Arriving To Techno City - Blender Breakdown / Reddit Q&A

Hey everyone! In this video I will go over the process behind my latest project, arriving to Techno City.
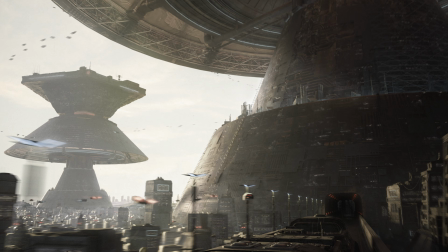0:05 And I will focus on answering in more details the questions I got from Reddit.
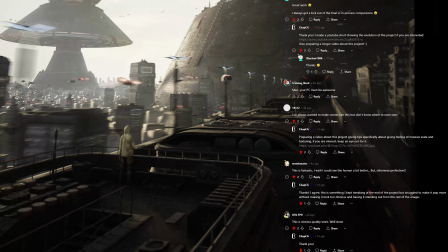0:10 Mainly how to achieve a sense of massive scale, and go over some of my texturing workflow.
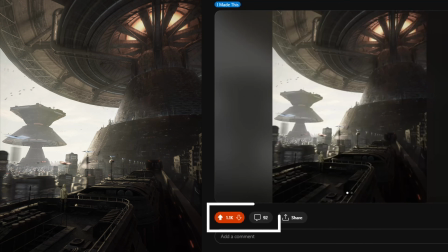0:15 Thank you for those of you who showed this piece on Reddit, by the way, I really appreciate it.
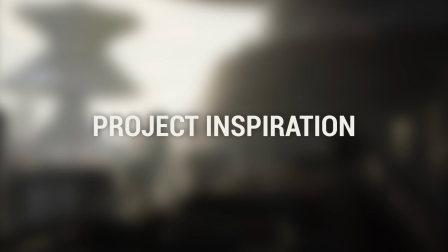0:20 First, to talk a bit about the project itself, this piece was inspired by The Inkle,
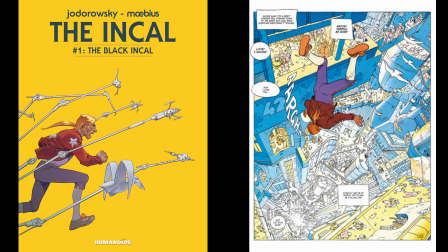0:25 a graphic novel written by Jodorowsky and illustrated by Mobius. Specifically this image showing the character arriving to Techno City.
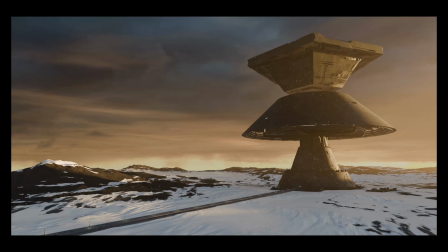0:33 I first attempted simply recreating this image, but I was not satisfied with it. It was too empty, and getting the same look would have required too much cheating around the colors and lighting, and I wanted my work to stay quite realistic.
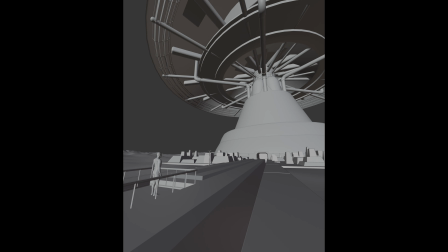0:48 So I wanted to get closer to the train. I played around with the camera and format of the image, and I got to this interesting angle pretty quickly.
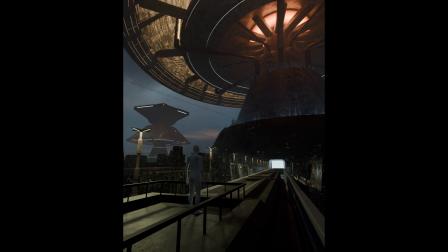0:55 I knew I wanted to have a cityscape instead of empty terrain, and I would have to model the train a bit more detailed now that we are so close to it.
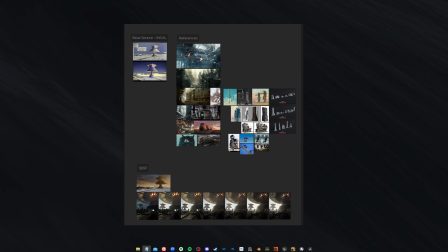1:03 So I gathered a few references in PureRef that we can see right here.
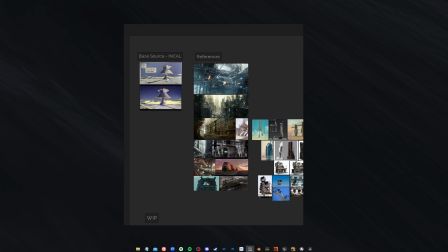1:07 So I have my base references from the comic book, and then I gathered some references of the type of city I would want to make,
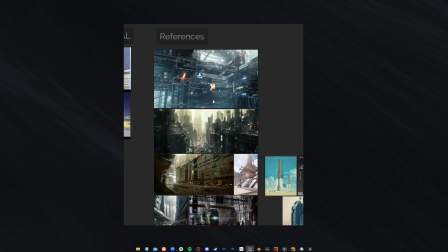1:14 something quite dystopian, sci-fi, a bit of references for the train itself,
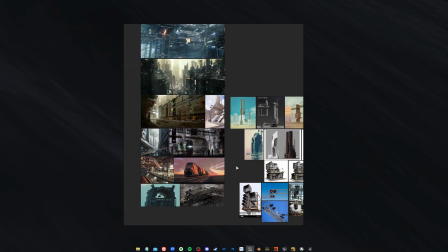1:19 for the railway around it, train station, some of the buildings for the city, mainly for the shape IDs.
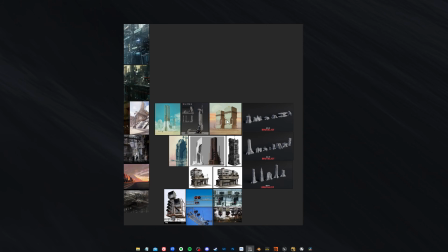1:28 I made a building that is quite similar to that one, and then I just have some work in progress frames at the bottom.
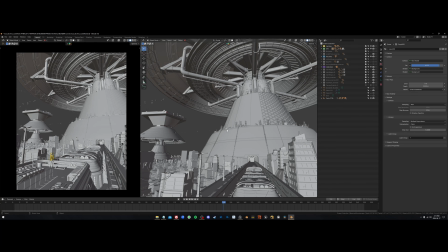1:34 So in the end, here is what my scene looks like in Blender's viewport.
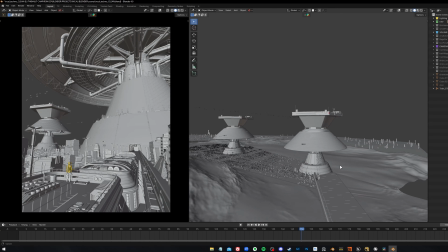1:42 Now, to get to the questions I got from Reddit, one that came back often was how to get a sense of massive scale.
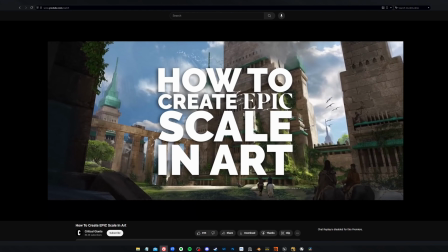1:48 For more details on that, I really recommend watching this video from Critical Giants that cover this topic quite well,
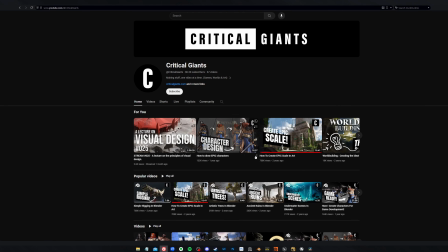1:55 but I can give you some tips that applied in this particular project. First, having a scale reference.
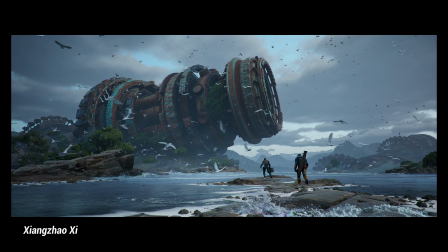2:01 Something that is always good to have when making environments is a reference of something that we can immediately recognize and know the scale of.
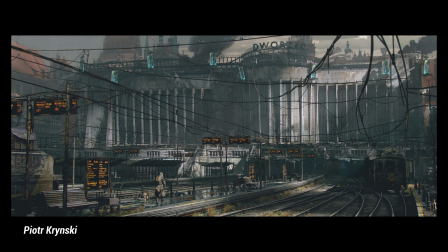2:08 The simplest thing is to place a character, because everybody can identify a person and have an idea of the average human height.
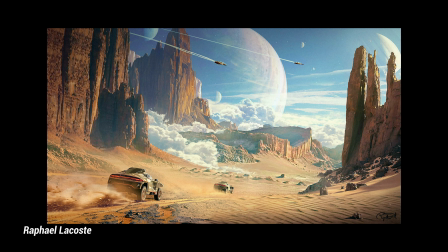2:14 But this can also be an element like a lamppost, a window, a car, just something that we are used to.
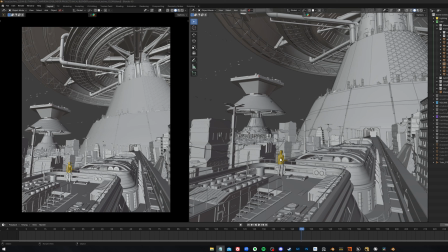2:20 Here, for example, we have a few elements that we are familiar with. We have a character, some type of lamppost, we have railings. Now that we have this foundation of scale with elements that we know, it is easier to create a sense of scale by comparison. When we see this lamppost that we associate with something quite big in real life,
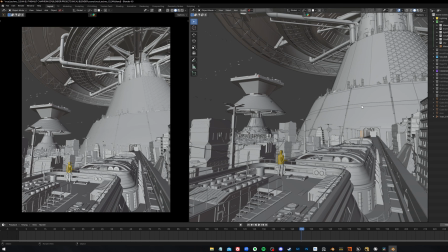2:39 looking so tiny next to this structure, it really gives us that impression of massive scale.
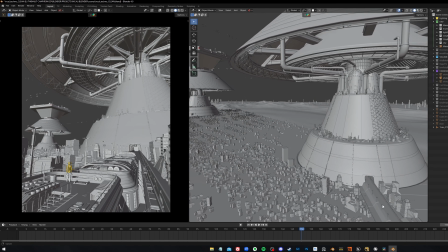2:46 The camera. The way you place your camera and which settings you use will also play a role in giving a sense of scale.
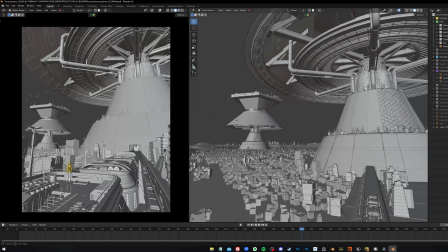2:52 A good rule for camera placement when doing visual effects is to have the camera somewhere a human being could actually be to take the shot.
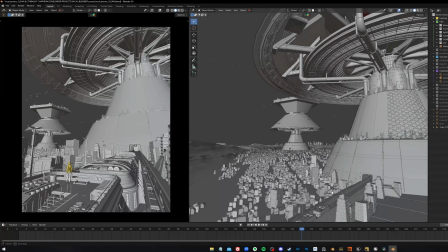2:59 What often gives up a really CG feel is the camera being just randomly in the air or in no logical location,
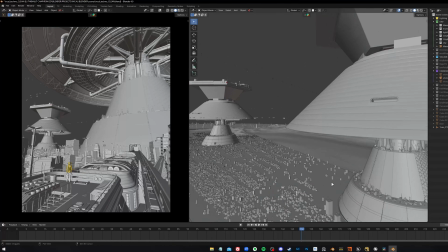3:06 or for animated shots, even in big movies, having cameras doing impossible movements,
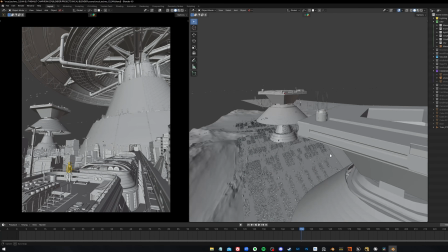3:11 just flying randomly in the air, really breaks the realism and the immersion in the scene.
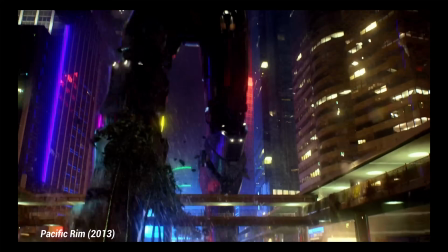3:16 Something that the first Pacific Rim does well is to keep the camera grounded, which immediately makes the mechas and kaijus look huge.
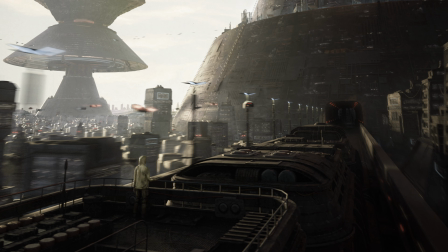3:24 So here, by staying at character level on the train, you get a similar perspective as him, and you feel the massive scale of the structure he is approaching.
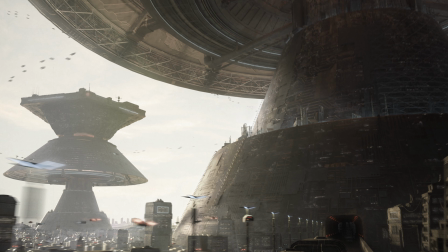3:32 Also, composition plays a part. The fact that the massive structure in the foreground is not entirely visible,
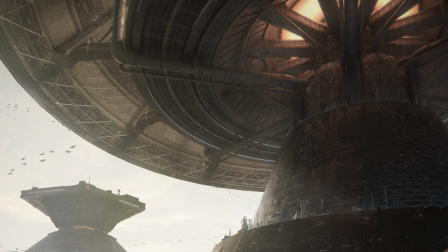3:38 or the top part is out of view, it really gives a sense of how big it is that it can't even fit in the frame.
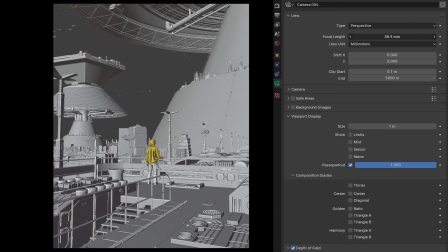3:44 Now, for camera settings, using a wide lens can help as it makes elements close to the camera will look big and distant elements look smaller.
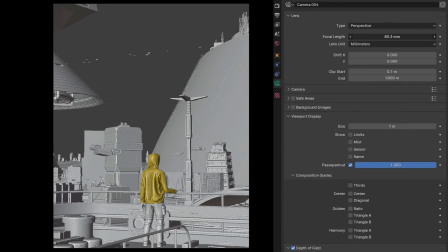3:52 It creates a feeling of greater distance between the foreground and the background. A longer focal length will usually flatten the depth.
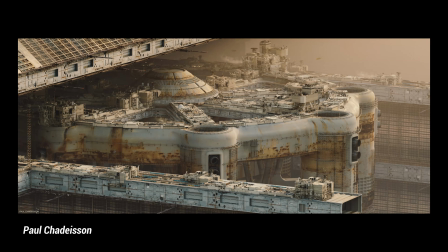3:59 Now, there are exceptions and you can get a feeling of distance with a longer focal length. It's really a case-by-case scenario and depends on the effects you're trying to get.